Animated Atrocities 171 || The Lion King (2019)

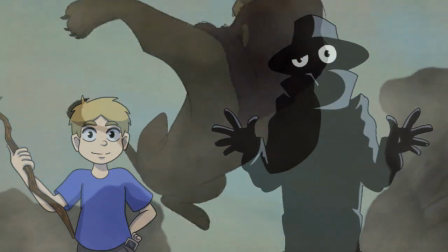The original movie really understood that. You can see the shock and awe from when Mufasa fell into the stampede.
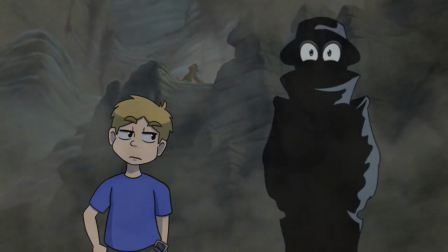Spoilers, dude. Well, let me keep spoiling it for you. A real lion can't emote like a human can.
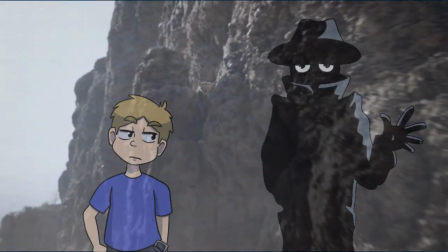So when the camera pulls back, Simba just kinda stares.
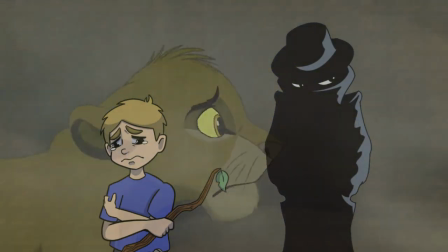When Mufasa dies, you can see every single emotion that Simba goes through in the animated film. The live-action one has Simba more or less go through the motions.
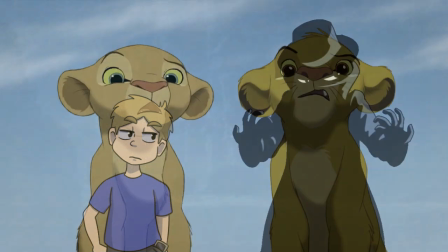It's almost impossible to relate to many of these characters because of this. In the animated version, as Simba is getting a lecture from Zazu, you can see him being annoyed,
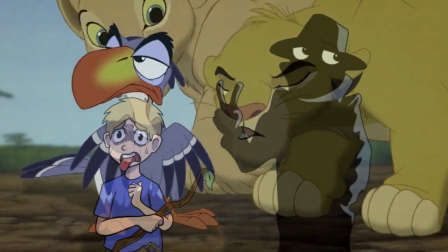being visibly disgusted by the prospect of marrying Nala, to a smug smile as he threatens to fire Zazu.
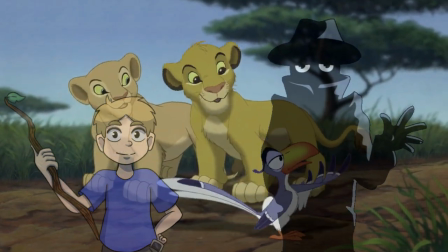Right there, in the span of a minute, is more emotion than Simba has in the entire 2019 version.
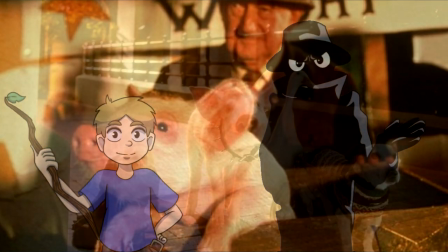That can't be right. Remember, babe, the animals in that one had plenty of readable emotions, and they were actual real animals. Well, that's the issue. Babe was trying to make real animals fantastical. The Lion King was trying to make fantastical animals real. CGI animals, or their effects, can actually do this. The problem is that whoever, the director I guess, wanted the animals as close to reality as possible, which they succeeded.
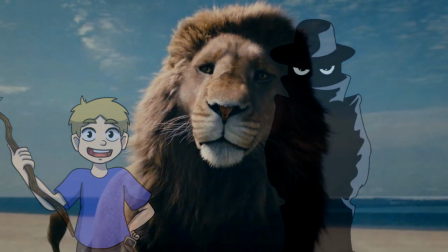They succeeded so well that Aslan from the Chronicles of Narnia movie, which came out in 2005,
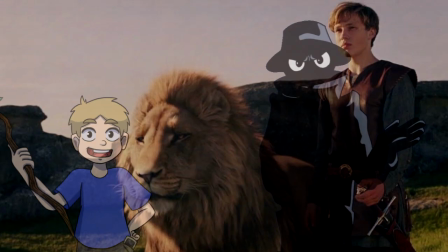is more expressive in an interesting character and a better effect because of it than any of the lions in this movie. Come on, it can't be all that bad. Just wait until you get a hold of Scar. I don't see him.
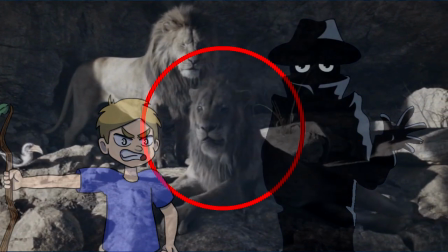No, you do see him. He's that one right there. How is that Scar? He doesn't even look like he has one.
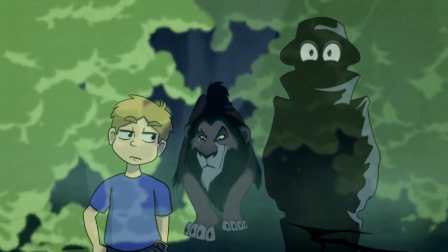Because Scar from the original movie was a cartoonish caricature of what a lion actually is. I mean, does it really make sense if he's related to Mufasa to look so different?
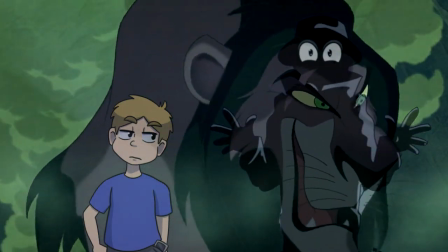Actual lions, evil or not, do not have those evil green and yellow eyes. But he doesn't stand out at all. I keep forgetting who is who when more than one lion is on the screen. Yeah, a lot of animals don't have that much variance. Like, humans and dogs are the only major exception. And that last one is because humans mess with dogs' genetics and breeding for... Do I want to know about that? No, not really. You don't want to know that. Let's move on to the fact that reality is ugly as hell. Come on. Real life has a lot of pretty things. Yeah, but most of this remake takes place in the savannah and in the desert, with brief interludes into the jungle. It's just filled with yellows and browns. The original movie was able to use color extremely effectively.
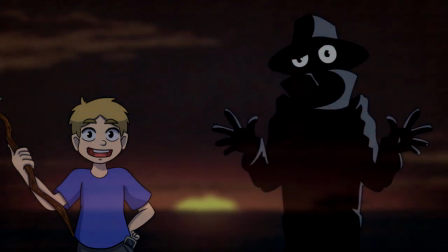Down to the opening shots. The animated sunrise looks better because it's able to use exaggerated hues of orange.
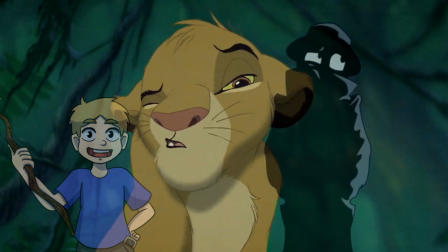Think of it this way. There are plenty of bugs in this movie. In real life, you can't exactly make bugs look appealing, with certain obvious exceptions.
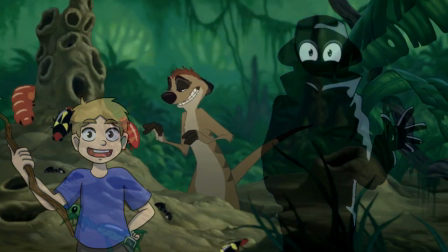But the animated movie was able to make them more vibrant colors, which toned down the gross out of characters actually eating bugs.
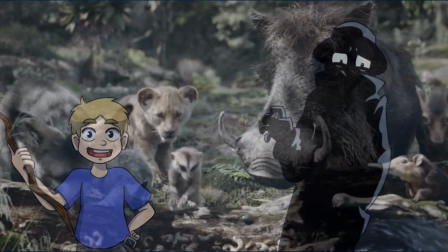The remake doesn't do that, so you see characters eat actual real-life bugs. And then, of course, you have the Uncanny Valley to worry about. You mean where Mufasa got killed? No, the Uncanny Valley is a concept that means the more realistic something looks, the more easy you notice the issues and the flaws that it has when it inevitably doesn't look normal.
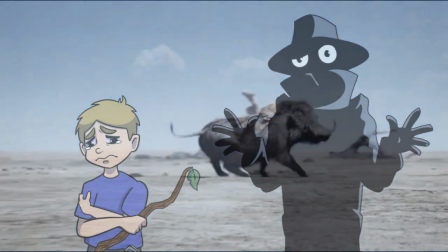While they don't go deep into the expressions with the animation, they do attempt to try and use cartoonish body language, and sometimes the characters talk in relative slang.
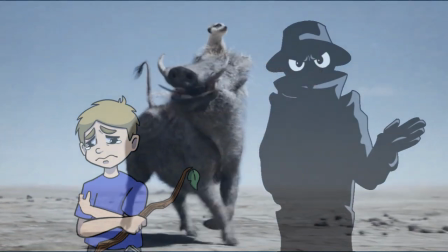Timon is especially guilty for this.
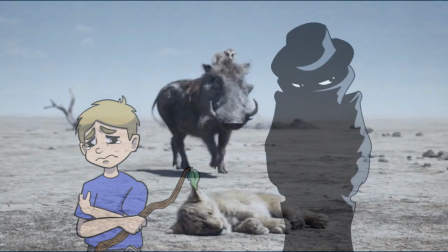It is the most awkward part of the movie, seeing real animals look like they were pulled straight out of a cartoon. Isn't that the whole movie, though? Yep, that's the entire movie! Well, I mean, looks aren't everything, right? Even though I think Tomb Raider 2 looks better, I still have more fun with Spyro. In fact, I can't wait for Spyro 4! I think that you can. Come on, don't you think you're being too negative? Alright, let's try this. Tell me one of your favorite parts from the movie. I like the songs a lot. Oh yeah, the songs! The songs are the best part! Now that's being unfair. Circle of Life sounds a bit different, but it still sounds really good. It makes you excited to watch the movie, even though it is just watching regular animals. I don't agree. The singer sounds a lot more tired than she did in the original.